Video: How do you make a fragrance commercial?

Another thing to consider in this no rule territory that is fragrance commercials is to change up the pacing frequently. Don't always cut to the same drums. You really want to switch up the pacing within the music. Check out this example here where I'm cutting to the beat and then there is some sound in the music that I randomly cut to as a transition point.
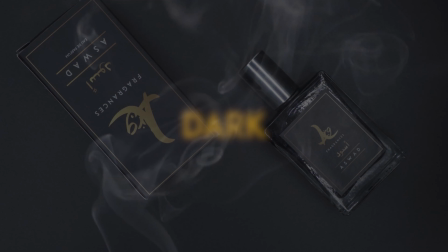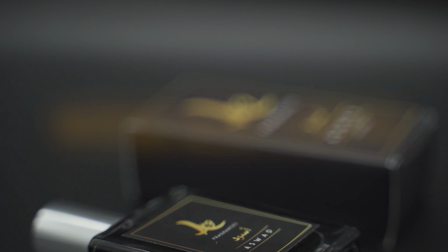So one of the other things that you can include as part of the editing process is to include stock footage that can be used as
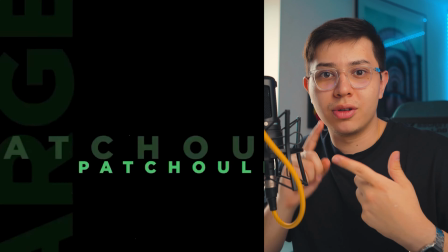[8:50]
overlays or as cutaways to different scenarios that go with the scent of the fragrance.
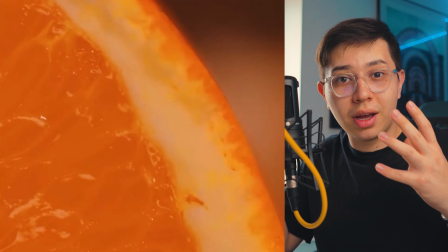[8:55]
In this example, there are cutaways to fruit to show that this fragrance has citrus and fruity tones. Overlays also help enhance the look of the shot. In this example here,
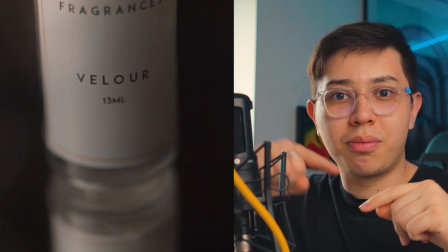[9:06]
I use a ton of overlays to help with transitions where I'll just increase the opacity of the overlay at the transition point and then decrease it back down,
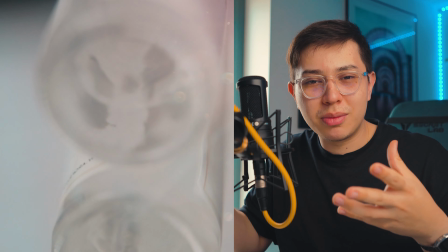[9:14]
or I'll use it to add some kind of accent to the shot to make it more dreamy. If you're looking for overlays, I recommend going to mixkit.co. I'm not sponsored by them or anything, but I know they do free overlays and free stock footage too, but there are some clauses for some of them. With that being said, those are my tips when it comes to making beautiful looking fragrance commercials. If you do make something cool, don't hesitate to tag me or send me a DM. And if this video brought you some value, make sure to leave it a like so others like you can also see it. And if you haven't already, make sure to subscribe to the channel because it helps me out a lot and it's free. With that being said, I will see you in the next video.